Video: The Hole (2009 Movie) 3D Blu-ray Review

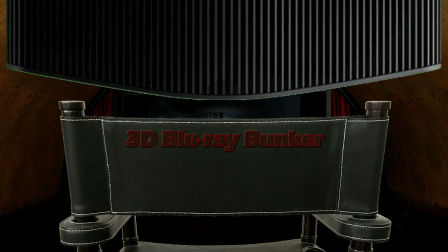(0:06)
Hello and welcome to the 3D Blu-ray Bunker. This is a place for us die-hard fans of 3D where we exclusively look at 3D Blu-rays,
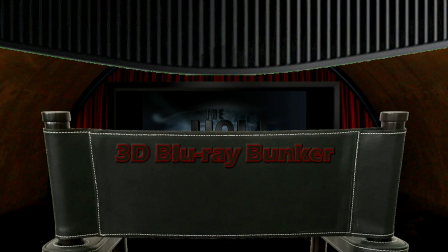(0:15)
almost entirely focusing on the quality of the 3D on offer, with just a short comment at the end about the film itself.
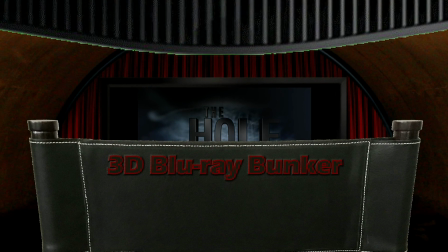(0:21)
And today we're looking at The Hole, Joe Dante's 2009 family-friendly horror film.
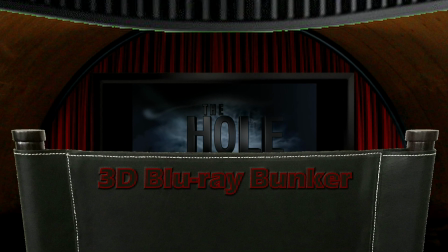(0:27)
The aspect ratio here is 1.85 to 1, and since this film was made before Avatar was released,
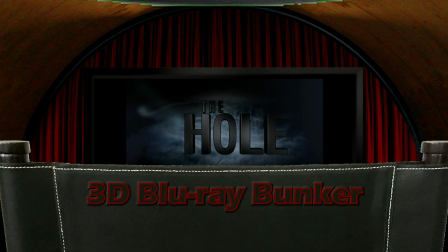(0:35)
it's one of the few films from the modern digital era of 3D that probably wasn't part of the post-James Cameron 3D boom.
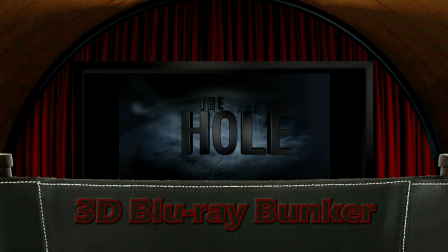(0:44)
Also, it was made in a time before post-converted 3D had become a thing, meaning that this one was filmed with 3D cameras on the set.
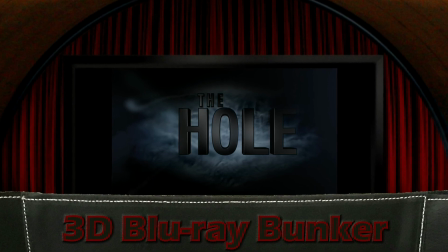(0:53)
It's really only big-budget films, I think, that get post-converted 3D, as the process is probably too expensive for films of the Hole's budget.
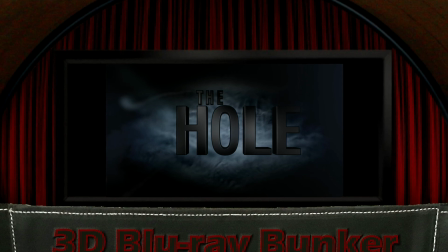(1:02)
I've read that serious conversions like the Marvel films have can cost around $50,000 per minute,
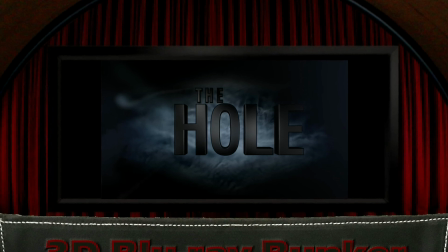(1:08)
and that would add up to something like half the entire budget of this film, so it's much cheaper to shoot in native 3D.
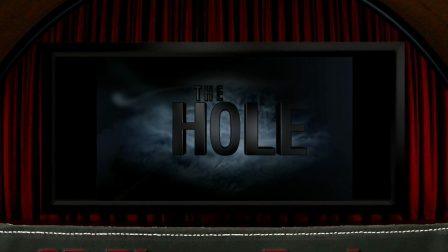(1:14)
And it's worth mentioning that the stereographer on this film was the well-respected Max Penner,
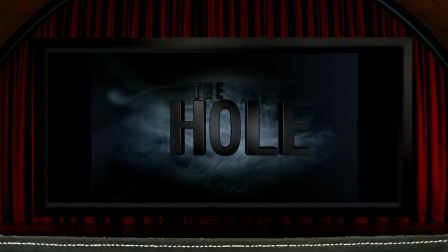(1:19)
who's been working in 3D films for at least 30 years, and he's been responsible for the stereoscopy in several high-quality native 3D films,
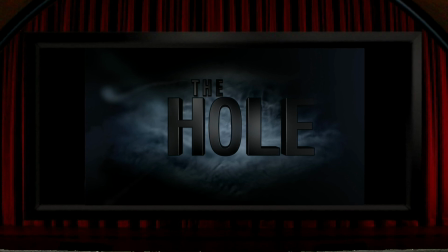(1:27)
including Drive Angry and Dark Country. With this in mind, the fact that I'm going to be talking about the work of a man with 3 decades experience under his belt, and who's perhaps amongst the best at what he does,
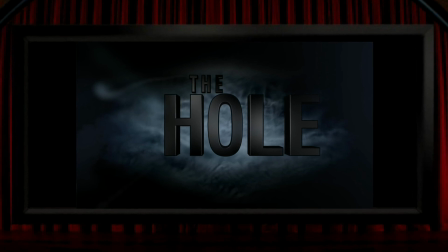(1:40)
I always try to remember that the 3D on show is probably exactly how the filmmakers intended it to look. And so if some idiot on the internet, i.e. me, wants to criticise it, then he's really doing so from a point of view of ignorance.
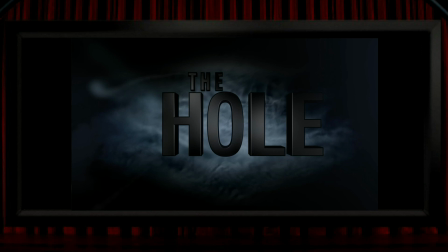(1:55)
And I accept that criticism completely, but still think it's worth observing where I think the 3D succeeds and where perhaps I think that it doesn't.
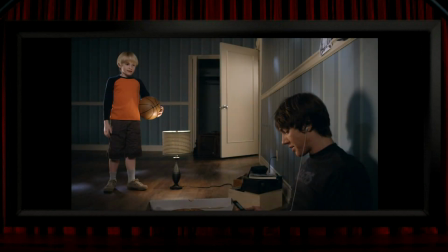(2:03)
So at the start of the film we get a typical telltale sign that this is a native 3D production, because the reflection on the side of this lamp here causes a mild conflict in that there's more reflection in the right eye view than the left eye view. It's not a problem at all, and it's something that doesn't happen with conversions though, which though of course can suffer from all sorts of other problems.
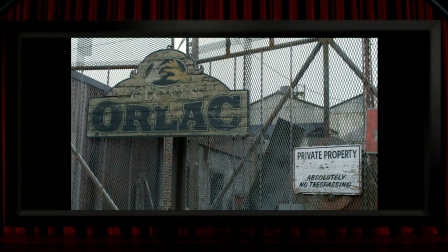(2:22)
And there's another shot that hints the film is natively shot, which is this mesh gate, and there's nothing particularly special or interesting about it, but it's the kind of thing that a post-converted 3D film presumably wouldn't want to really deal with, as it would make for a large amount of effort to make it look like the buildings behind it are sitting in the correct space.
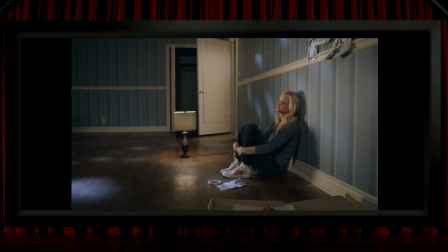(2:39)
Also early on there's a nice example of how the 3D here is being used in a genuinely artistic way. In this shot the sense of depth really does help to convey the empty space in the room, which is in a house that the family has just moved into.
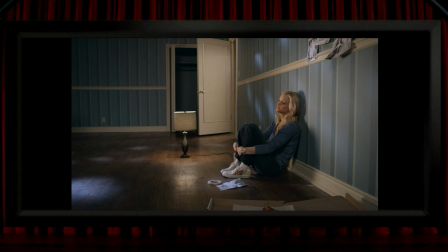(2:52)
So shots like this ought to be the kind of thing that 3D naysayers should look at and think about, I think, before dismissing the process as a gimmick. Now, seeing as I just mentioned gimmick shots, I'm happy to report that this film doesn't shy away from them.
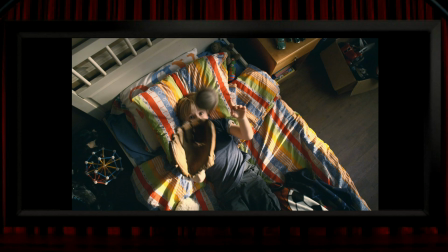(3:05)
In fact, this one here, looking down on the kid throwing a baseball up into the air, is so overt that it's comical. It's almost certainly intentionally so. It brings to mind the ludicrous paddleball shot from House of Wax,
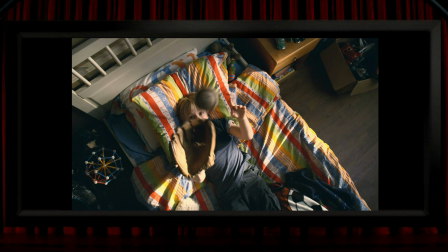(3:18)
to which I think it may even be some sort of homage, because come to think of it, both shots feature balls not just coming towards us, but slowing down before they reach us, and then going back the way they came, then coming back again, staying in frame all of the time,
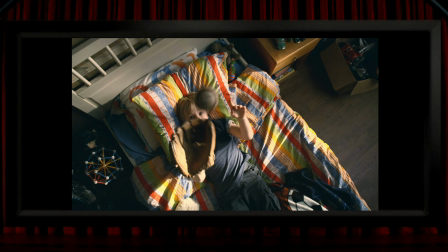(3:35)
which is more satisfying for 3D than if it was just a ball coming towards us before disappearing out of frame. Another film actually that does that even better, I think, is the top-down juggling scene in Robert Zemeckis' The Walk.
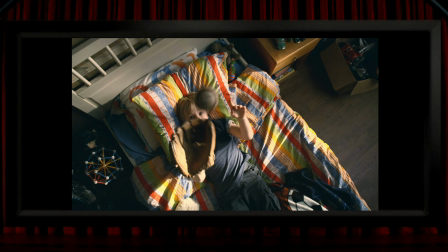(3:48)
And it looks to me also in this shot like the 3D was ramped up a bit, as there's a huge amount of depth here even without the ball.
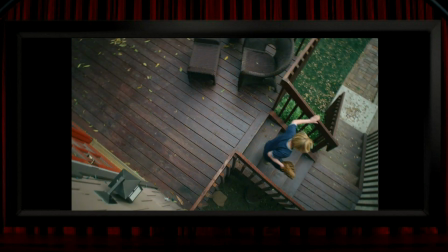(3:55)
It's actually one of several top-down shots in the film where the 3D looks to be stronger than usual, and I assume this is because the interaxial was increased a little bit for these shots, although I do wonder if maybe that's an illusion, that the top-down shots always naturally look strong in 3D.
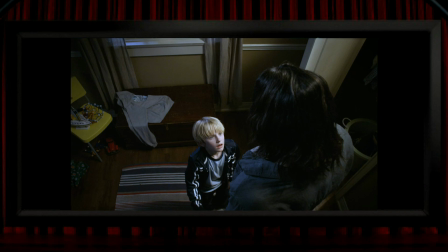(4:08)
I'm going to go with my initial feeling that they did ramp it up a little bit, because these other top-down shots, the increased depth really does help to heighten the drama, and I think top-down shots in films are typically used for dramatic reasons,
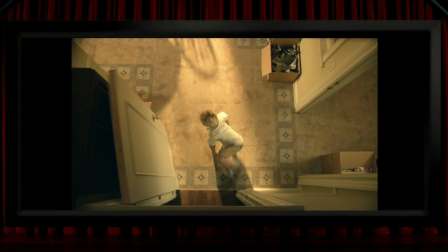(4:21)
even in 2D films. So these moments are definitely enhanced by having a very strong sense of 3D, which heightens the height, so to speak. So I said there were a few of what some would call gimmick shots, pop-outs,
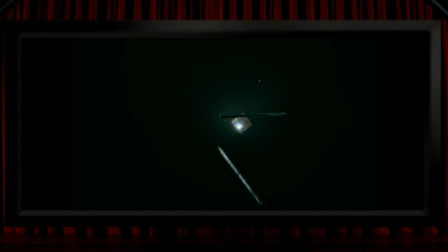(4:37)
and I find films do these best when they're done slowly, which in most films they're not. So these nails falling into the hole are especially effective because it's a slow motion shot,
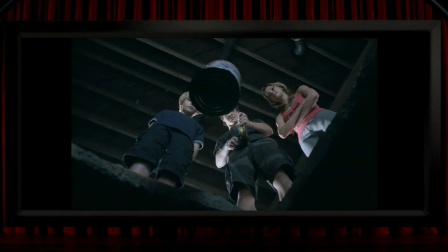(4:49)
and it's the same thing with this can as it's being lowered down on a fishing line. There's plenty of time to appreciate the 3D, which is not only really pleasing, but its slow speed is entirely valid within the story being told. And what I mean by that is that some films will linger on a pop-out shot or slow it down
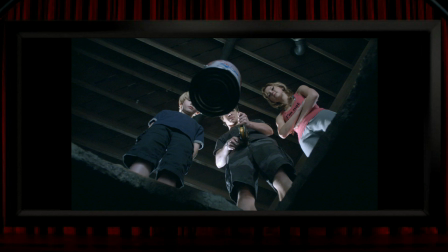(5:07)
just to sort of hold on the 3D effect, and that does draw the accusation of a gimmick, but here the shot is completely legitimate. There's a shot that I love in 3D films where the camera is low to the ground, with the foreground right up close as the ground stretches back deep into the frame. When done nicely, which it is here,
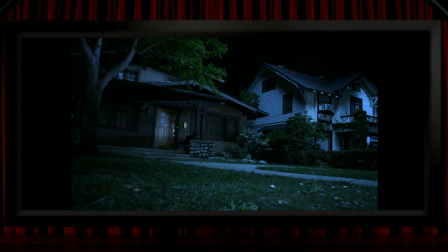(5:27)
it's always very effective at showing off the power of 3D in both negative and positive parallax without having to do anything obvious.
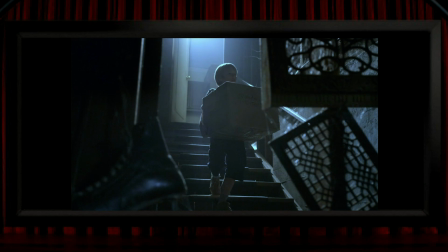(5:34)
A lot of the time the composition seems to me to be clearly having 3D in mind. The framing on the Z-axis frequently places plenty of things in the foreground, middle ground and background, all of which keeps the 3D interesting.
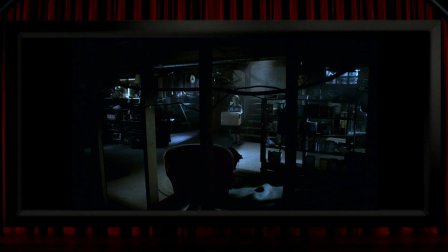(5:46)
A busy frame is always likely to make for good 3D, and it seems that they've given plenty of consideration to that here.
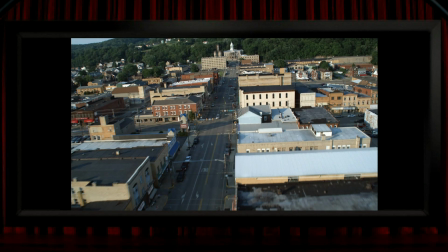(5:52)
For me personally, my favourite type of 3D is hyperstereo, which is when the distance between the lenses is significantly greater than the separation between human eyes. Which gives us views that are impossible to see in reality, such as this street view here, where I'm guessing the lenses were as far apart as whatever rig they were using would allow them to place them.
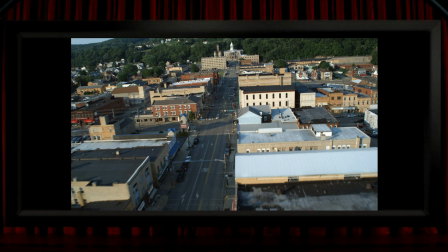(6:12)
And I think that cityscapes, or I guess townscapes in the case of this one, can always benefit from a wide stereo base. It's a view of the world that you don't get in 2D films, you don't get it in real life, you only get in 3D films.
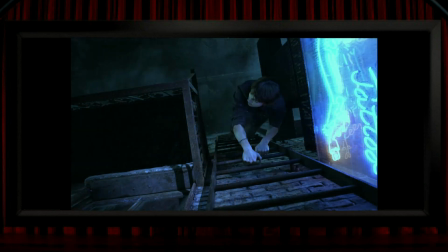(6:26)
There's another shot that you often see in 3D films, which is either put in for the benefit of 3D, or the 3D simply shows it off excellently, and it's an entirely valid shot that's used in 2D films all the time, but for me it's almost 3D porn, and that's the view looking down on somebody climbing up a ladder.
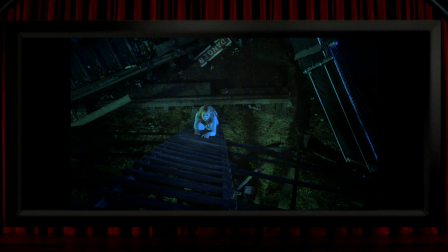(6:43)
It massively helps to make heights look scary, and generally in a film I think if somebody is climbing a ladder then there's usually meant to be at least some level of tension. So these are maybe a couple of my favourite 3D shots in the film.
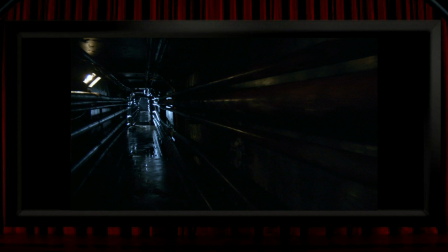(6:59)
Tunnels are another thing that also lend themselves to naturally and almost effortlessly look good in 3D because of their natural depth and perspective, and this shot here is a nice example of that. Maybe one of the most creative 3D moments in the film,
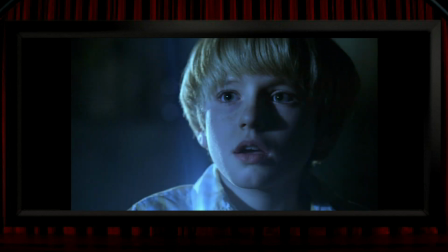(7:13)
where its use appears to have been very carefully considered, is this scene where we get the camera moving in on the kid's face as he's looking at a clown doll, and this shot looks almost completely flat, and I know that Max Penner knows exactly how to shoot a close-up face in 3D,
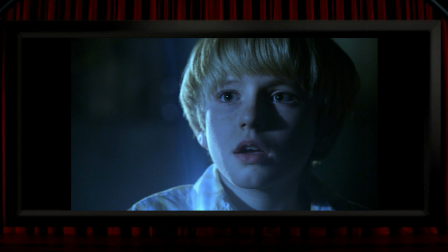(7:30)
but here the boy's face has very little discernible depth to it.
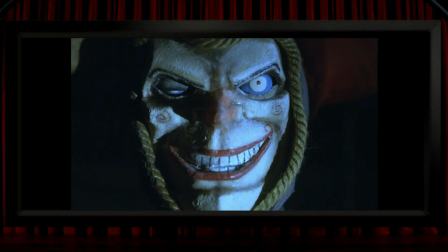(7:34)
But in the very next shot, which is of the scary doll, in the same sort of level of close-up as the kid, we get a really strong 3D. So the change from a flat face to a scary face with exaggerated depth is really effective, and I think it's quite clever stuff.
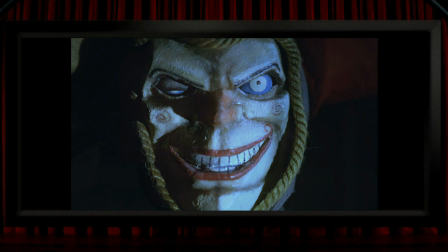(7:50)
And by way of demonstrating that they absolutely do know how to film a close-up in strong 3D,
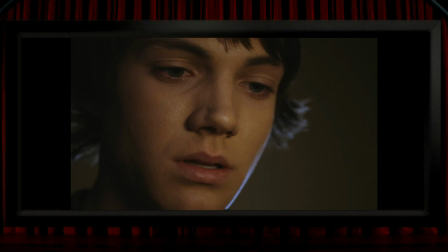(7:56)
we get this shot of one of the leads in the moment after he's seen something disturbing, and probably for the first time in the film we see a face with really strong depth. So again, it's an effective use of saving your strongest 3D for the most powerful dramatic moments.